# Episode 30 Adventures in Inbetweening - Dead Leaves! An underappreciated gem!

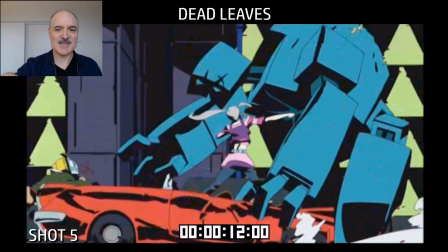Now when we cut to Pandy punching, she's actually lower, but then we go higher.
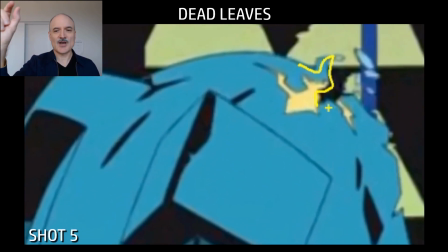But the whole point was to focus our eyes more at the top right-hand side of the screen, because this is where the robot is starting to break apart,
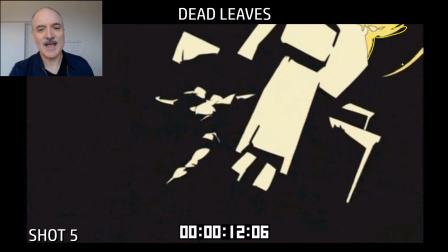even though Pandy punched it down there at the, you know, at the middle left. Now we start to see, this terrific flash frame.
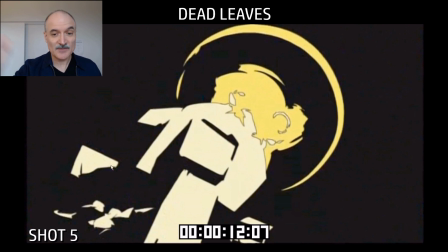Look at the difference between Pandy and the robot. Again, we do this one frame pan here. It's the same frame, it's just panning drastically. And then we can see the explosion in the back of the robot there. Wonderful shapes.
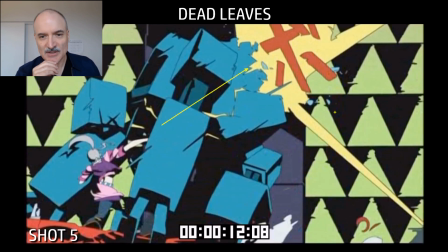Two colors here. And then we go here. We've got the Japanese characters coming on.
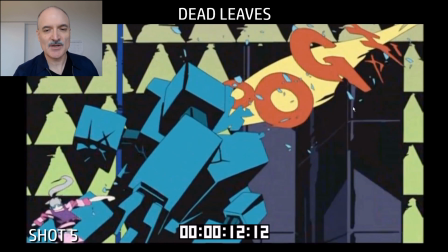We see the robot exploding from behind. Now we have all this camera shake.
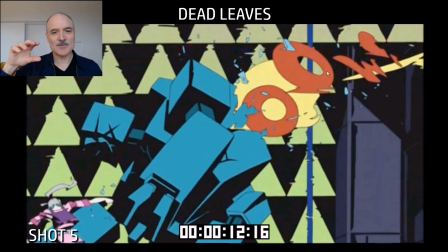Again, before the punch, this camera was completely just following along nicely.
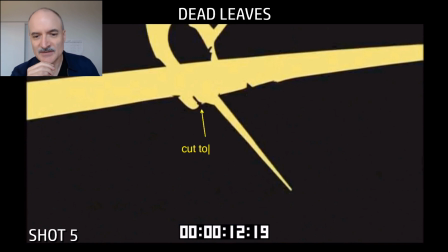Very smooth, very smooth. Now we're going to continue here. And this is where we cut to...
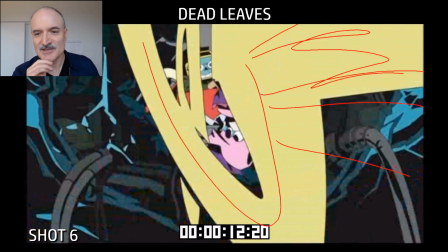change the camera angle 90 degrees here, and now we're behind the robot.
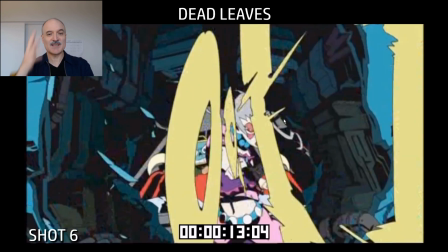And we can see Pandy, we can see Retro, we can see all of the letters coming towards us here.
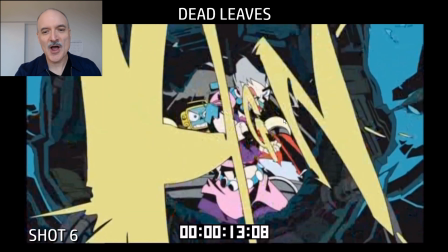All of these, ooh, goon.
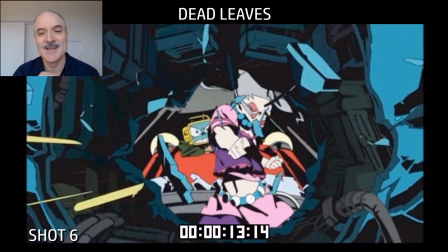Just, I don't even know that it makes a proper word, but just the energy is showing all these letters, all these words coming towards us.
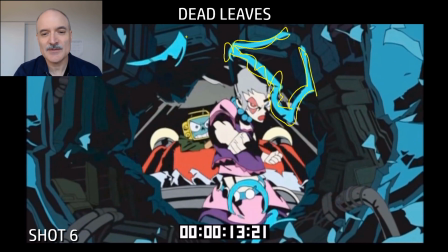And everything is in perspective here. And the only thing that we can see, and again, the camera here is very, very slight motion.
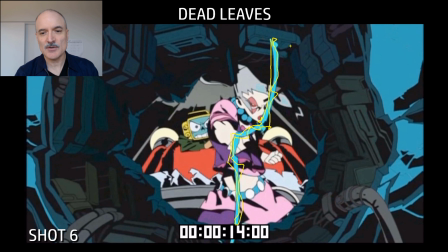We want to see the faces of Pandy and Retro, and we just see the road panning past.
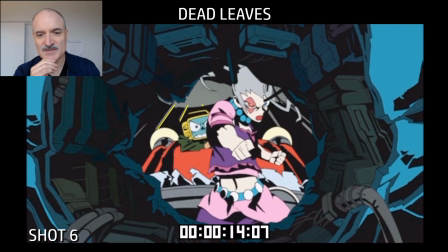And here's, we got these lightning little bits in the front. They don't even have glow on them. It's very simple. This, I'm amazed here how little this camera is moving.
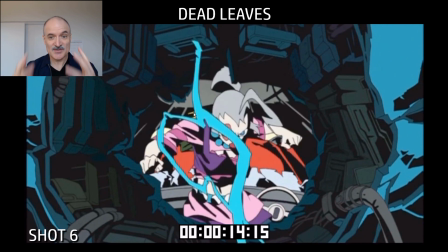They just want to show us the faces of the characters.
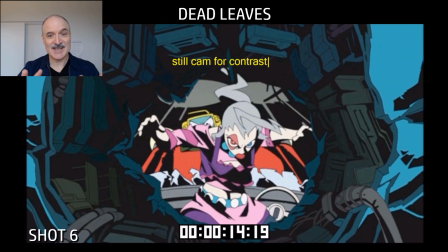You'd think that there's going to be all kinds of crazy camera stuff, but it's still for the contrast of all the craziness.
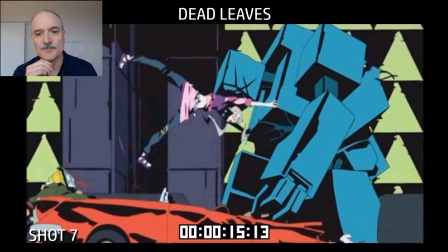Now we have static motion. Now we're going to cut to shot 7.
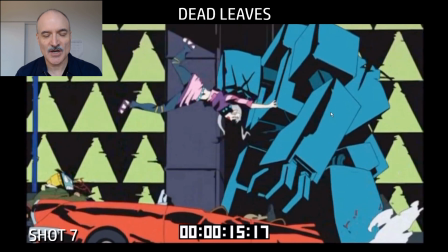This is the same shot pretty much as shot 5, same camera angle.
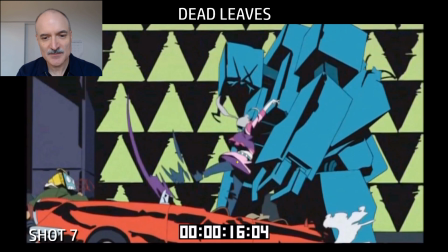Again, very static camera when it comes to not moving up and down a lot. Pandy's legs coming forward. Look how much her foot is stretching out here.
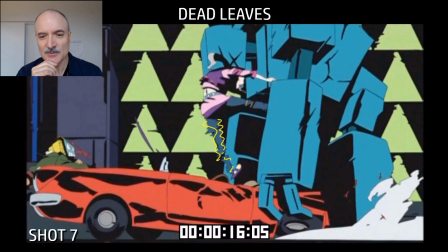Now we actually do see a kick here with one frame and the other leg is coming up there.
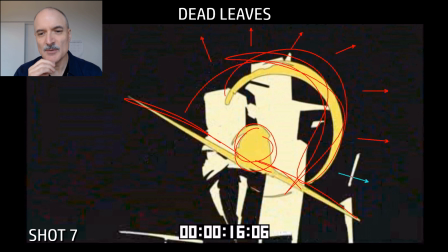And then we go to our flash frames. Boom, there's our impact, all moving outwards.
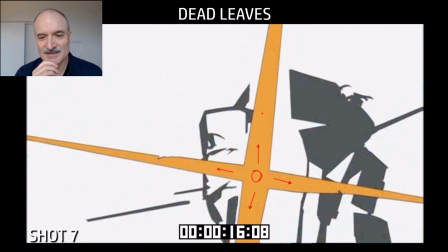Another flash frame. This is a recurring theme you'll be able to see throughout this. And look at these shapes of the robot here on this flash frame. Just really, really nice and angular.
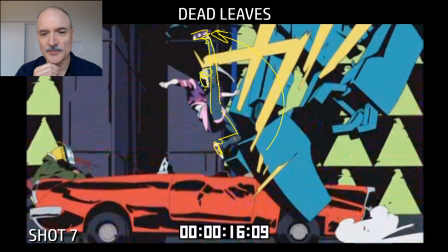And then we go to here. Pandy's foot's followed through. The robot is getting kicked up.
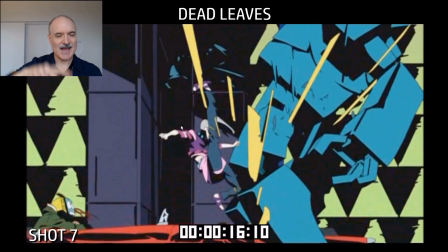And now again, drastic camera shake. Nothing at the beginning, drastic afterwards.
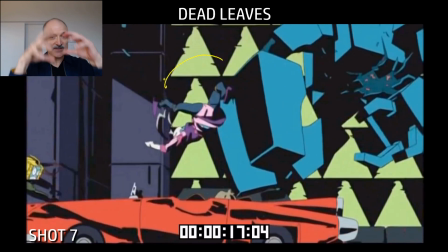We want to set up this contrast. We want to feel like it's not always... If it's always moving, then if you move it, it doesn't have that impact.
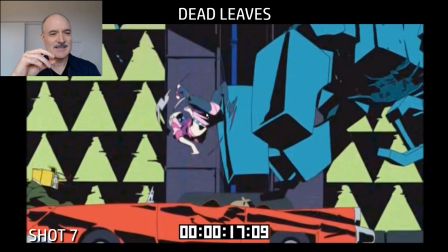We need that sense of slow, fast.
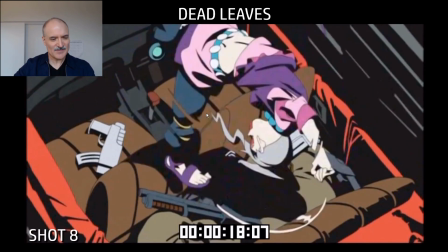Now, Pandy's going to be spinning around. There's some interesting, bizarre stuff going on here right now.
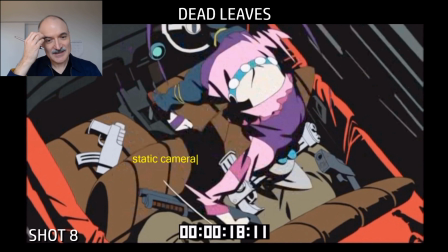When she's spinning, we've got the static camera again.
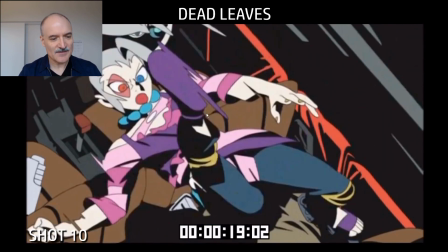And as she's spinning, we have one shot where she's spinning is 14 frames.
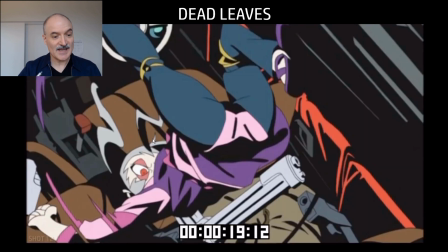Shot 8, then shot 9 is 10 frames. Shot 10 is 8 frames. Shot 11 is 6 frames.
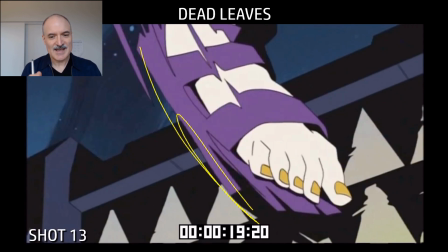Shot 12 is 7 frames, and shot 13 is 5 frames.
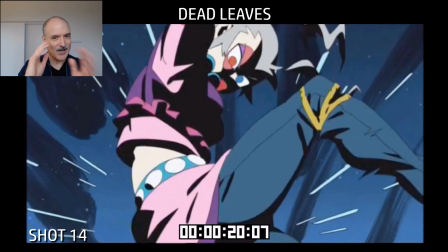Keep getting shorter and shorter and shorter, and the composition in those shots is very strange.
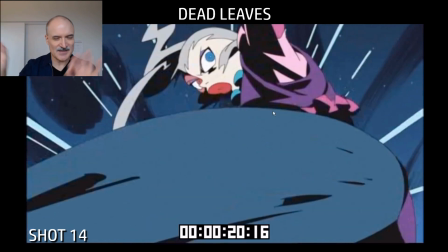Like, things are kind of off to the side, but it's just keeping the energy up.
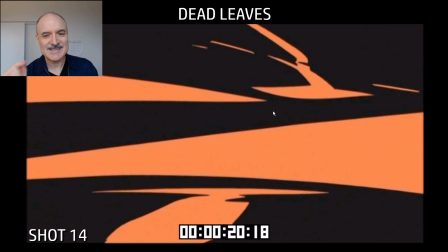Now here, we're going to have 19 flash frames in a row as Pandy kicks the robot.
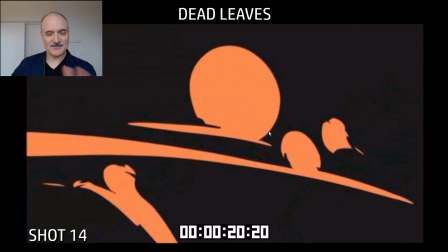Here we go from her leg, which was a kind of an abstract shape, to this flash frame here.
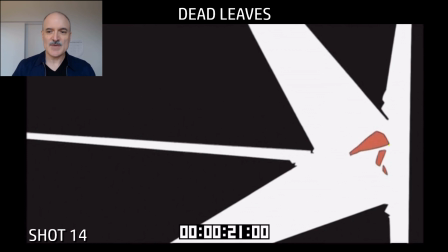Now we just got a black, now we got a white frame. Now we've got some impact over to the right, showing energy coming out that way.
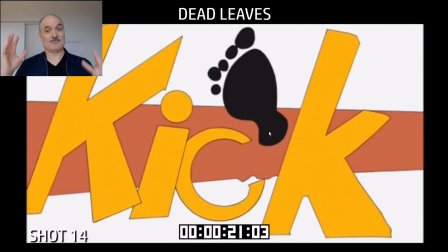Great. Now we're going to have some very abstract stuff. Now we're going to get into the words. Kick. And let's have a foot there for kick. Why not? It's just, they're just having so much fun with it.
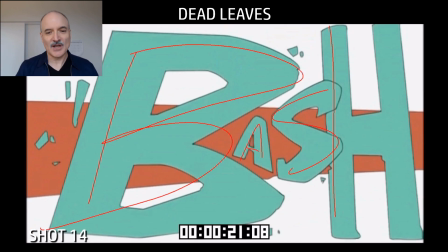Some more flash frames. Let's have bash on there. Cool. I mean, this is a Japanese anime, but they're still using English words. Again, down to the bottom left, down to the top right. We have 19, almost a full second of flash frames here going sequentially in a row.
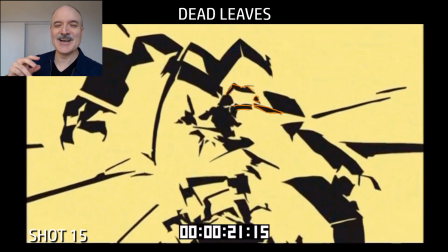Now we cut to 3 frames of regular animation, and then we go into 8 more flash frames. And again, look at the shapes here. Pandy is in the orange, the robot is in the green.
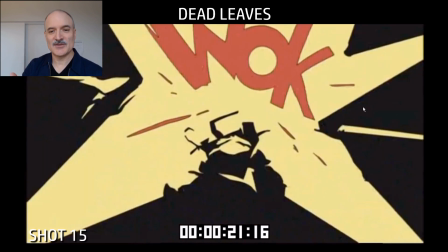Just terrific contrast. Again, we've only got 2 colors here. And now we're going to see this walk.
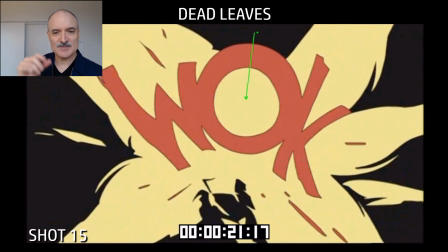This actually stays on for 6 frames, this word. It gets bigger, it goes up and down, and then it spreads apart.
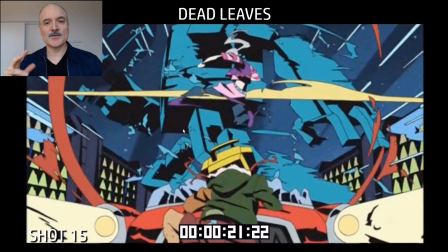So this word is on here for long enough for us to read it clearly.
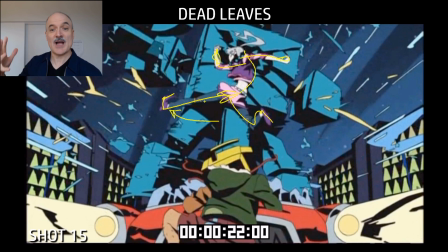6 frames is kind of that threshold at which we could say, wow, look, I can completely read that word just even if I'm watching it in real time.
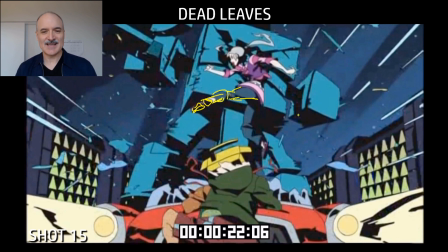And look, just slight stuff. Look at the foreshortening on Pandy's leg here. Very nice, very effective as she's spinning around.
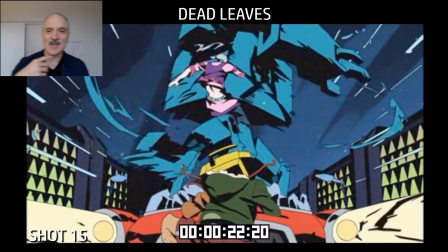Now she's continuing to spin. Her momentum is carrying her. The robot is continuing to spin.
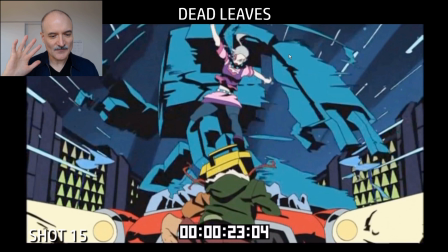You can see the arms dragging behind on the robot. This is our wide shot that's just showing everything very clearly.
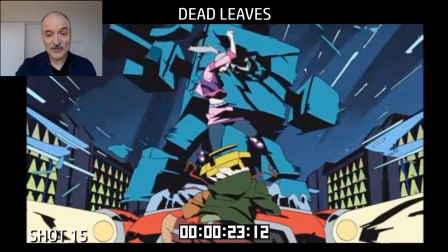Look at those robot silhouettes on the hand. Again, look at the car. The car is completely static still there.
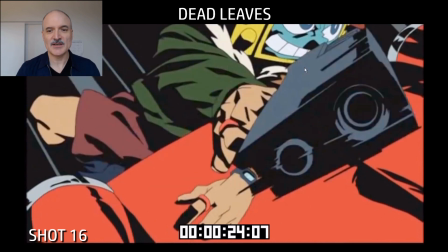No extraneous motion. We want to just focus on the clarity of what's happening. Shot 16 here is nice and short.
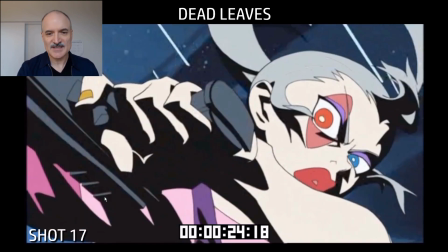Retro throws the gun. Shot 17, the gun wasn't there for one frame at the beginning.
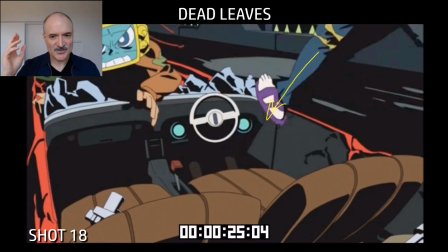Then it comes in. Quick shots. Shot 18, Pandy comes down right away.
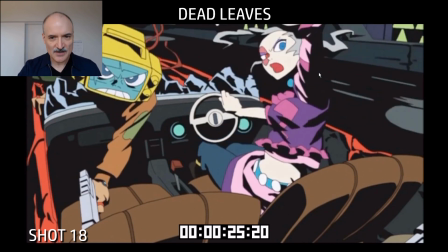She starts off with her leg in the screen. Retro's going to reach down for the gun. They're going to go back. They're going to start shooting at the robot.
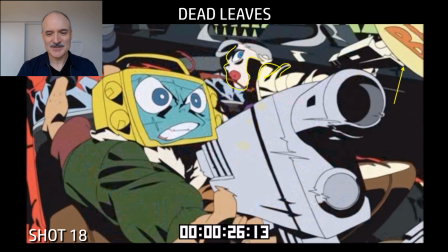And of course, when they're shooting their guns, we're going to see the words blam, blam, blam.
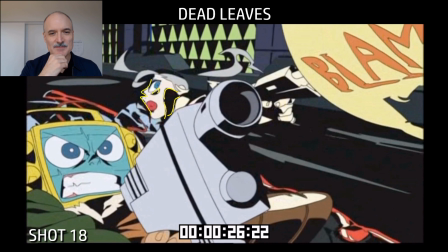And you can see that I was drawing the shadows on Pandy's face here. Very stark, not subtle at all.
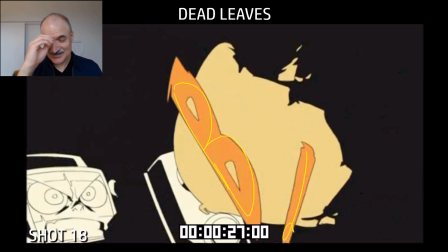This is all just hit you, you know, straight between the eyes with the visuals here.
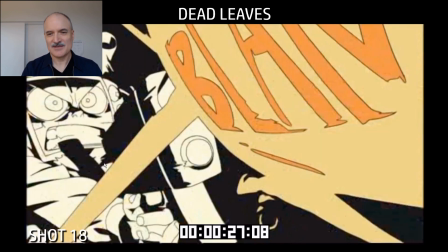Again, with the blam, blam, blam. Couldn't be more clear. Look at this, two colors.
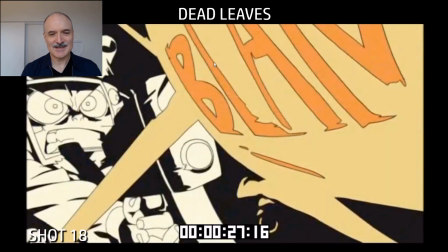Terrific lighting showing on retro there.
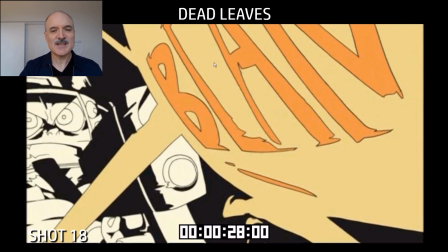It's just the creativity, the clarity of all this, the experimentation.
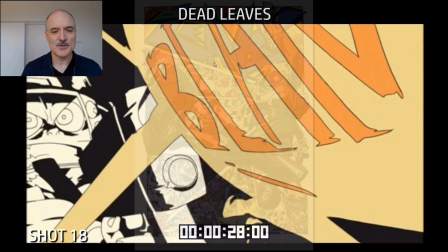Just I first saw this about 5 years ago, and it stayed with me. I recommend it.
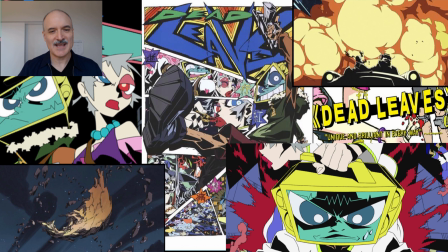It's a little ultraviolet if you're if you can handle that. Dead Leaves is a great thing to go see. It's not that easy to find, but it is out there. I've got it on DVD.
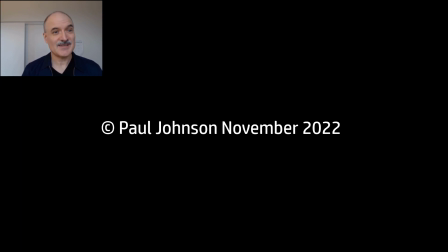And thanks for checking it out. I'll see you next time.